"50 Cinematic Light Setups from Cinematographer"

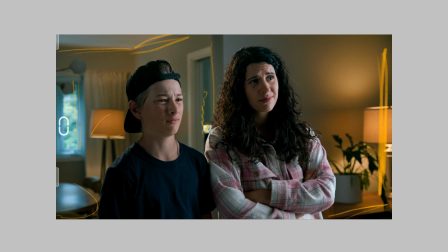Then here we have kind of flat wall, and I decided to put the Prague here to kind of break things into some like a light pockets everywhere, and we control them precisely.
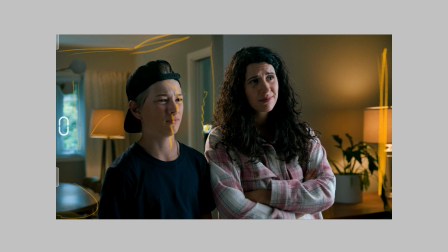But at the same time I would like to have nice key on them 5600, simple as that, not just replicate warm temperature from the Prague.
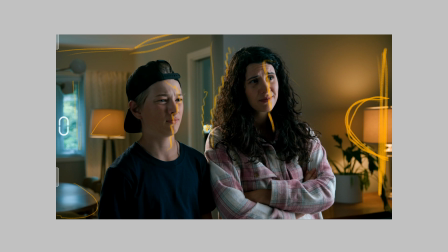But obviously here we have kind of rim backlight, and this one's supposed to come from this Prague, but we rig actually big just a combo on the boom arm, and this was Nanlite Power Slim 2x1 panel with grid on it,
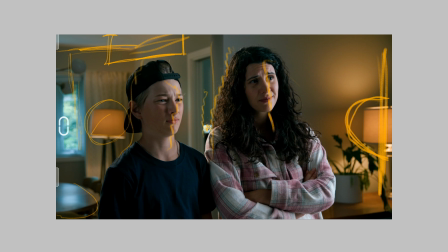and we kind of create this rim on them. And obviously this Prague should be more bright, that allows us to have more kind of believable image. And the main key light was F22c, floppy this side to get rid of spill,
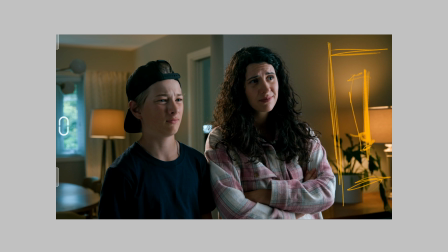and on the front of it I had artificial silk 8x, as you can see, and even here we have kind of more harsh key on her and more soft on him. Also creates more kind of depth or differences between,
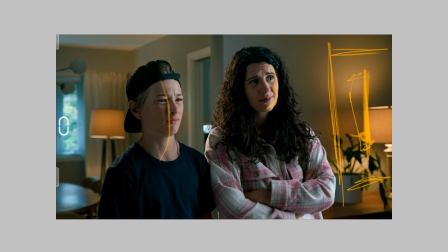because this shot pretty flat in terms of like we don't have any lighting custom from this side to create some shadows, patterns, and on a wall and sunny day or something like that, yeah.
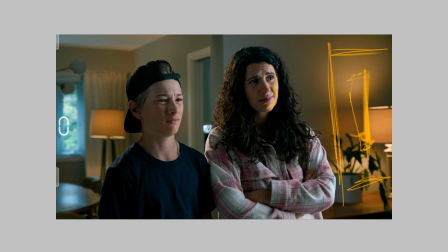Be more realistic in terms of we had this shot with rain, like a guy running around, and then we cut to this shot, and this shot supposed to fit the mood of the scene for this commercial, and that's why it looks a little bit more on the cold side instead of doing just
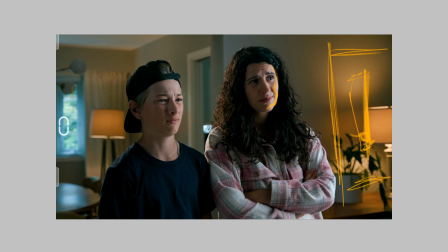a warm Prague motivation with some small cold thing here. And I would say it works just fine for this typical scenario.
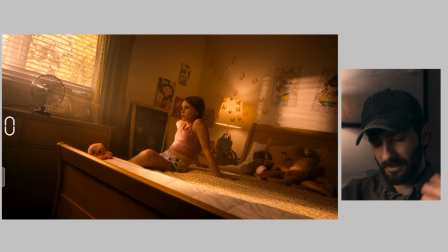It was on a second floor, and what's the problem of that? It's obviously you need to have some lift or big stands and big lights kind of tricky situation in terms of wind and safety. And I decided to do it differently because like we shooting this during the day,
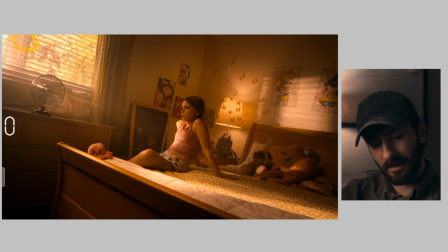we didn't have the sun like a kind of punching through the window, and we need to replicate that, but in some different fashion. Because the main thing here, if we just put the big source nearby window and blasting into the room,
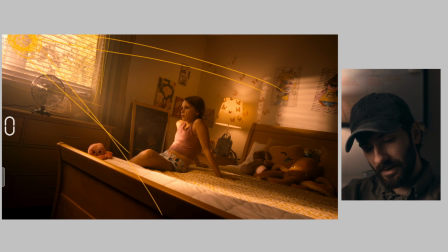then this source will be bouncing everywhere and we will have tremendous amount of field light everywhere, and you have to control it twice as much. And solution for that is simple,
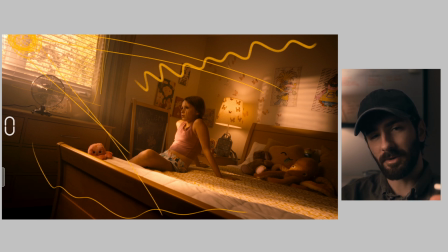using mirrors and small different size of mirrors same time to kind of bounce in one big source from it. As you can see here, we have splash on her, slash here, kind of small pockets of light, and this one, and also
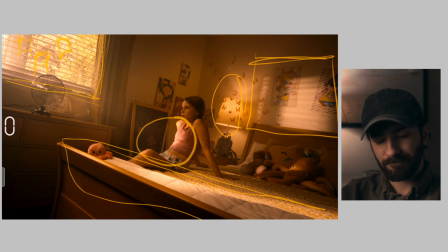practical light B7C there, couple mirrors, big 1200D with low intensifier there, standing on the ground and kind of bouncing from these small mirrors.
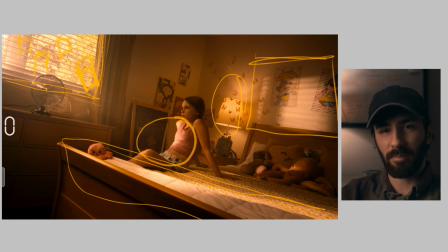Simple as that. And also we controlling the ambient because we just have small 1x1,
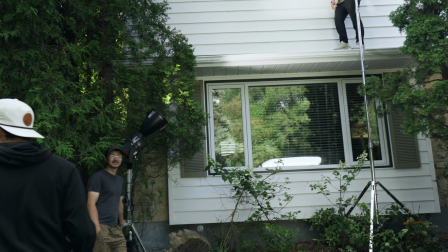3 of them mirrors, and this big source going into each of them,
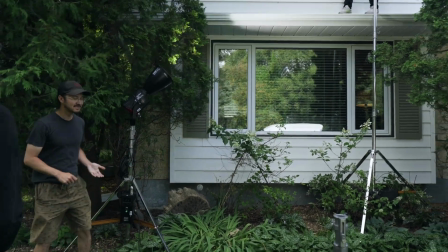and we kind of manipulated each mirror to
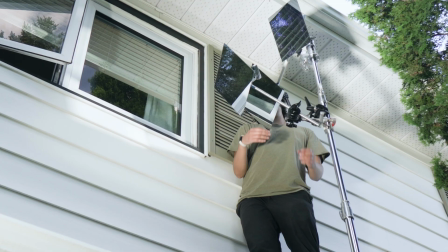have it in the right place where we want to have it,
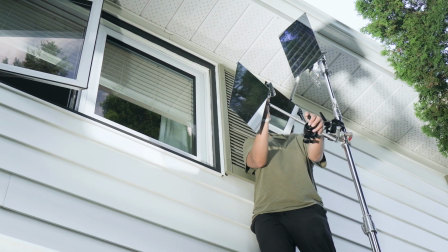basically.
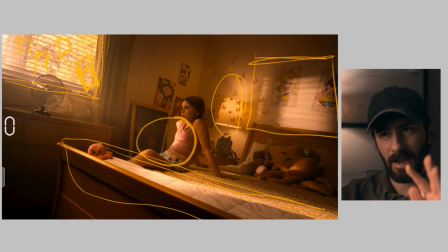And in this situation with this kind of method, we had kind of interesting light pockets everywhere, and also we keep the contrast level in the nice thing,
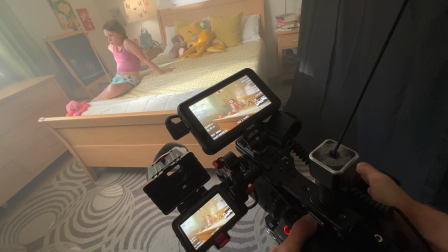because obviously in the other side of the room I had a 8x
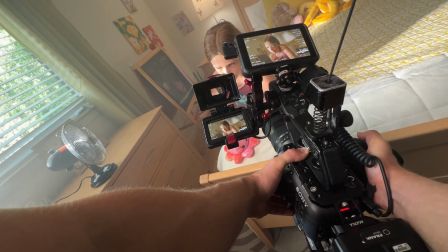solid to kind of cut the bounce for safety and create kind of this
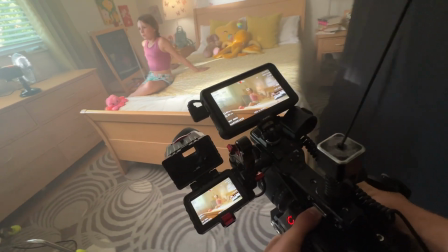shadow effect on her.
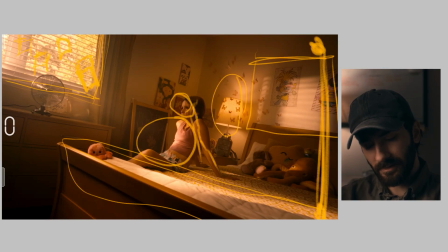And for additional source right here to level up her face just slightly, I had F22c with grid and stuff right there behind, just like out of the frame.
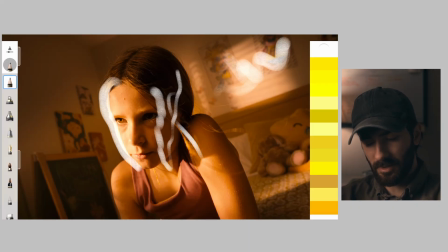And here shadow again, and then lighting pocket again, and here lighting light pocket here,
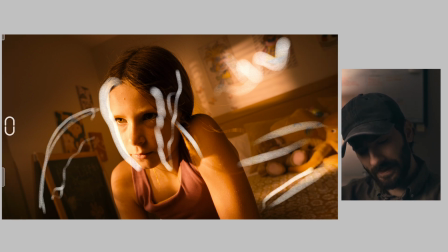a little bit lighting shadow, you know, and also on her, and all of these things because of the mirrors.
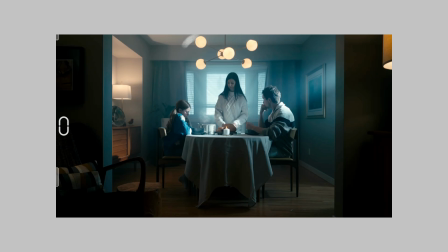In terms of motivation, bunch of sources like that. We have Prague there, Prague here, yeah. Also the window kind of motivation from like a backlighting them, but it's not there because the main idea here it
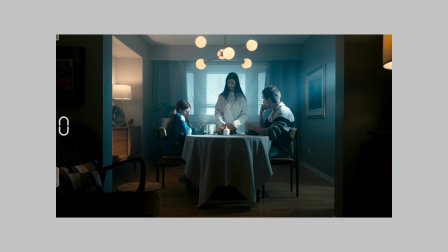was make cold weather winter thing during the summer, yeah, and we need to block the window behind the thing. We did a tent for that, put the two 600D and 1200D there, and kind of bouncing from the ultra bounce,
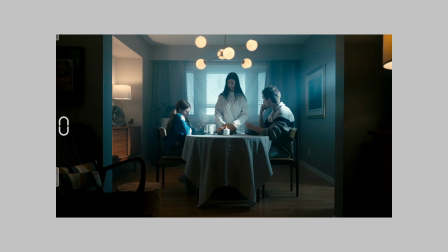and then have the full grid to kind of more create kind of just a white ambient into the room, more cold ambient, I would say, yeah. And then in terms of key thing here is just, as you can see, small god rays from the right side,
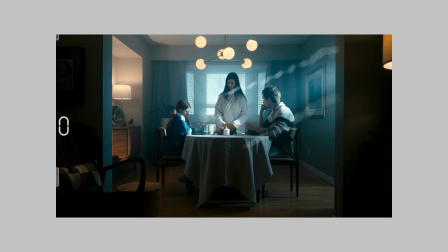kind of example that we might have a big window there. It's not always about okay where the source is going, like a why the source going from this situation direction and stuff.
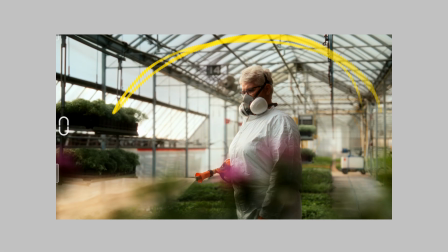As you can see, tremendous amount of ambient light coming through the thing, but in reality it was just a little bit cloudy,
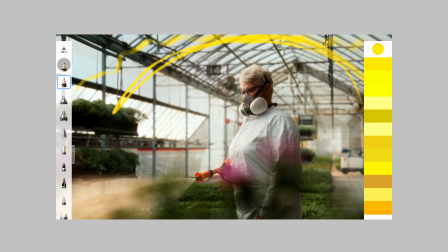more like a sunny cloudy day ish, and we had additional lighting that right there behind the frame.
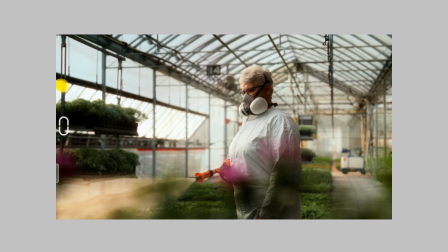We had 1200D to kind of blast in this direction to create on her lighting.
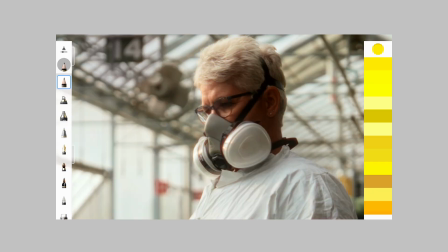If I just, as you can see, nice wrap around on her, and then just a big neg feel right there,
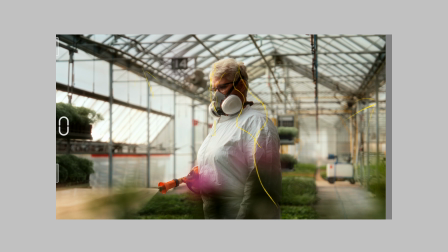lighting everywhere, bouncing around and stuff, how you can control it. And obviously the neck, yeah, here behind the frame we had 12 by solid, and I would say another one 8 by or something like that to create some contrast.
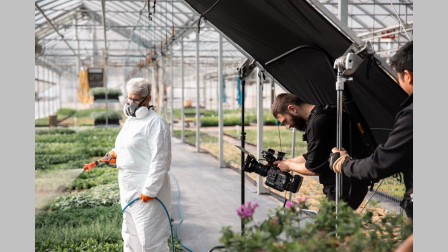And I would say this one was like that, till it down just a little bit, and that allows us to have this contrast right there. This close up, as you can see, also tremendous amount of depth,
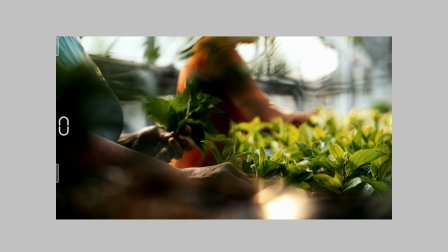kind of nice full frame, shallow depth of field, all of this kind of stuff. Foreground, we have our main point of interest, we have character right here, all of these things, And in terms of lighting, we just had
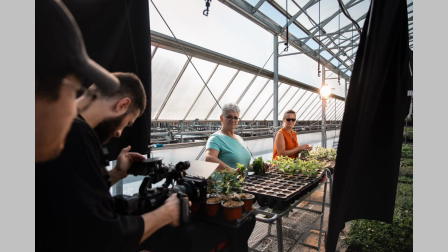1200D out of the frame blasting towards them, and from